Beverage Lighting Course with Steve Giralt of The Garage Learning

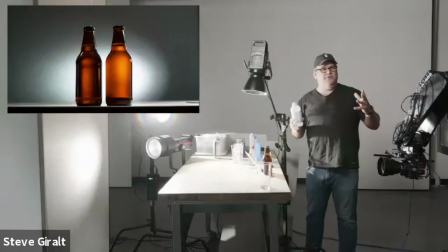731s
Or if you have a concentration enough of glycerin will just stay there all day so depending on the kind of shots we're doing we'll definitely mix glycerin in i'll actually show you because so this this little spray bottle i have has like 50 glycerin 50 water so it's kind of a nice balance
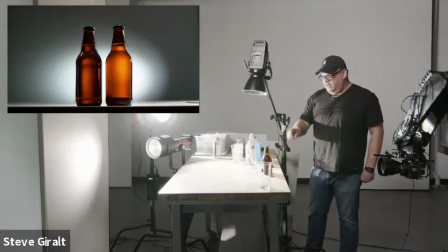747s
of getting some nice dewy round bits compared to straight water so i'm going to do one of these bottles with the glycerin and one with the other water spray
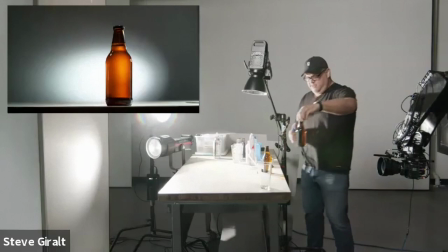754s
this is the actually i'm going to cheat i'm going to make
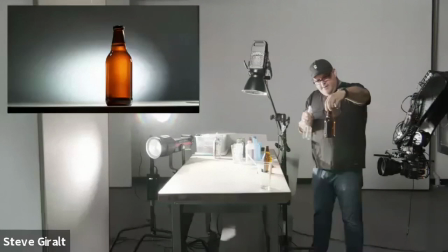759s
the less pretty bottle the water spray and then you know you want
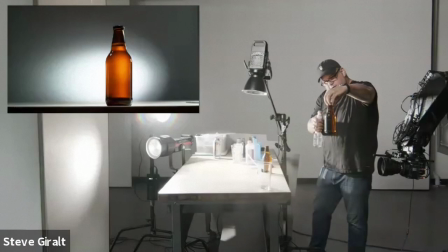763s
to watch your camera when you're doing this oh there it goes
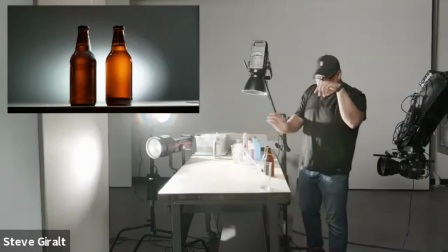774s
great so you could also see we didn't fully pull the label off of this thing
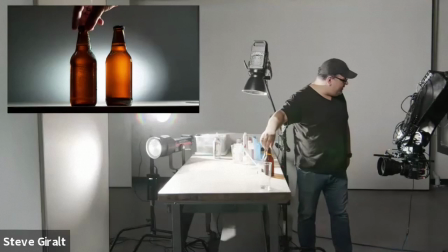780s
so there's a little glue still on there but you see that it's a it's a pretty natural effect that we're getting there as far as what happens when condensation really happens and sometimes you want to hit certain
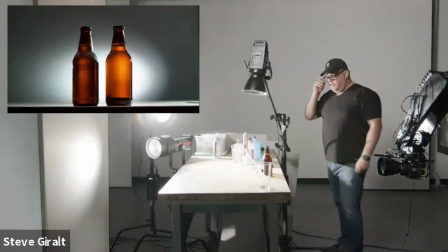792s
areas a little more, but I do like this drip, like right here in the bottom. That's kind of nice. That's going on here.
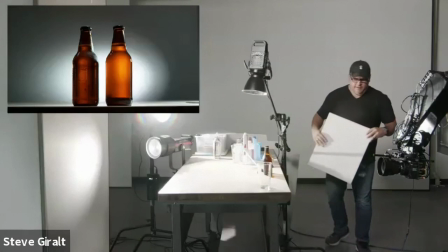798s
And then one thing you might be seeing is like, oh, wait, but it would be nice to see that a little better.
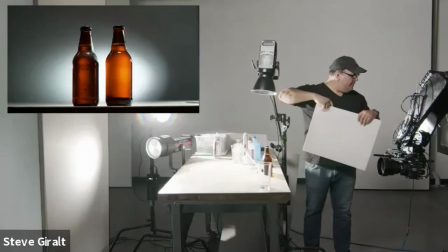803s
So this is just a foam core that I have, I picked up from art supply store.
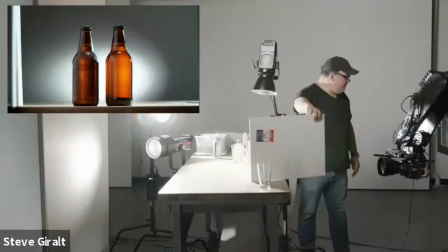809s
So you're not going to have a very good view here, but by bringing this down here as just a bounce card,
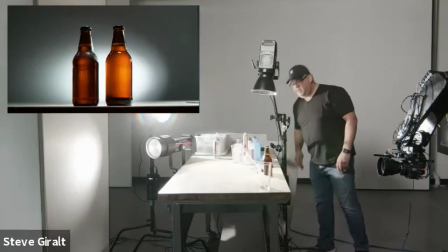816s
you know, it really kind of starts separating those little water droplets from the bottle which is great.
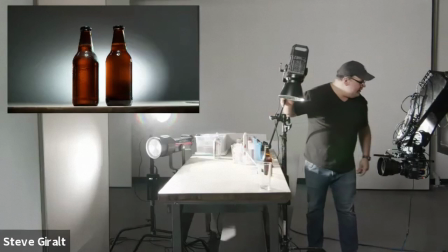822s
The other option would be just bringing this light around the top a little bit more in which case you see it starts really picking up highlights on all these drops up here.
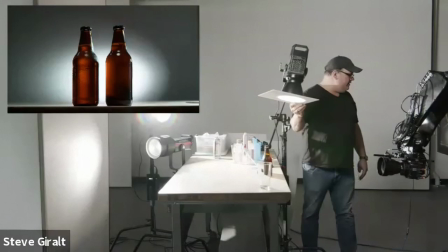832s
You also see the round surface of my light so it's not you know the perfect answer. I mean if we diffuse this a little bit you know it becomes yeah there you go a nice little softer highlight there that brings out just some of those water droplets.
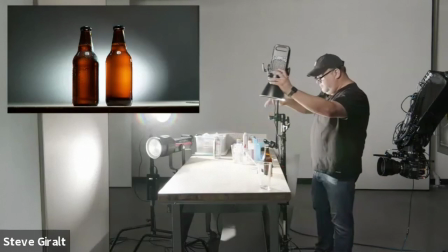847s
So, but for comparison, I'm going to do the glycerin water mix.
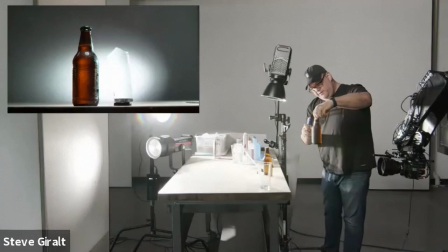857s
Oh, and I forgot to tell you, you want to be careful not to spray your dulling spray, which I just did.
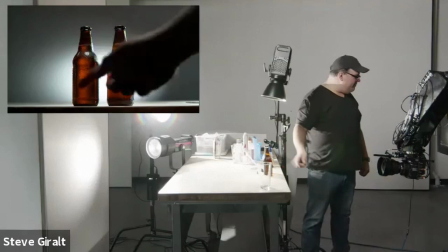863s
So, when you do this, you got to be a little more careful with that.
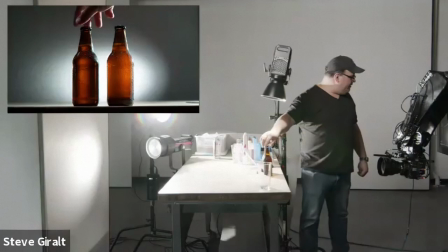867s
But as you can see there, you see how different those water drops are really showing up like these are like definitely holding up a little, a little bigger than the, and this actually already evaporating away this water. so the cool thing with that is exactly that that you could really get some nice
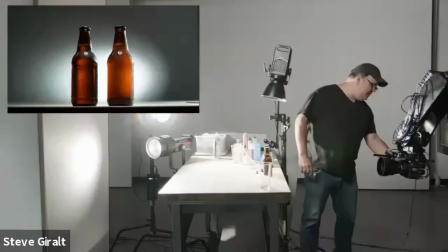882s
beautiful droplets on there um i think i can even cheat here and show
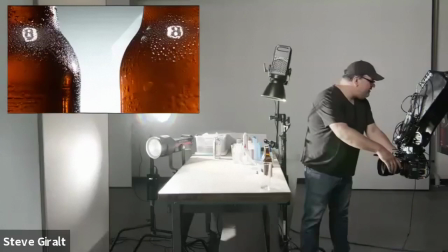887s
you yeah there we go a little closer what we have going on here uh you know there you go how close do we want to go um but there you can really see the difference between the different types of
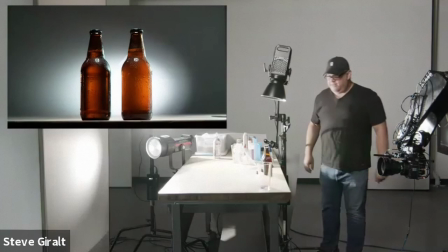900s
water drops uh which is kind of great um and then you know this this applies not to just the beer it's pretty much anything in a bottle you know is is the same thing um and the reality is also is it also applies to glassware so anybody making cocktails or if you want
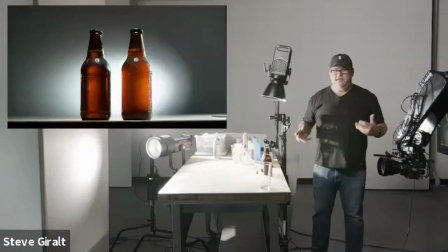917s
to promote your bar or you're a bartender and you want to make some cool cocktails and rocks glasses or different things um this same thing applies
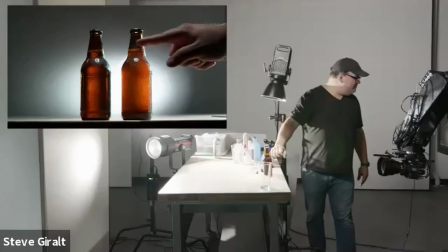923s
um obviously the drinks that are not cold should not be condensated so something to consider and also So, you know, I actually kind of did it, you know, because I'm just so used to doing it here. You know, there shouldn't be too much condensation above the liquid line because that's fake, right?
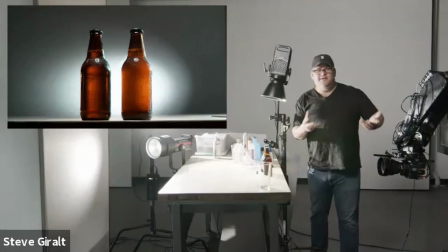939s
So condensation happens right at the liquid line. So keep that in mind when you're spraying. You could, you know, you could say, oh, this was in a cooler.
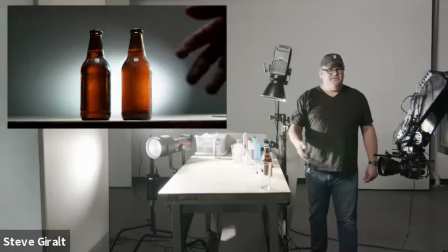945s
So the whole thing got wet. And, you know, there's ways around that. But basically, keep in mind that, you know, you should follow the laws of physics when doing this and make sure that your condensation matches reality.
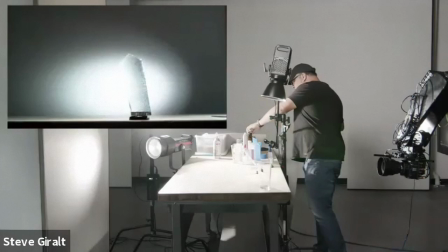959s
I want to show you the same example on a glass and with that it brings up other questions and answers and
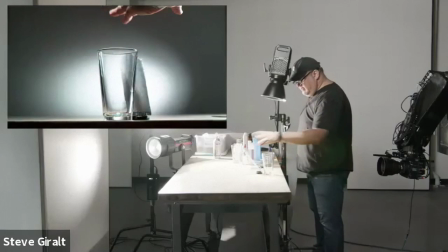967s
solutions here so basically here's a clean empty glass pull this out and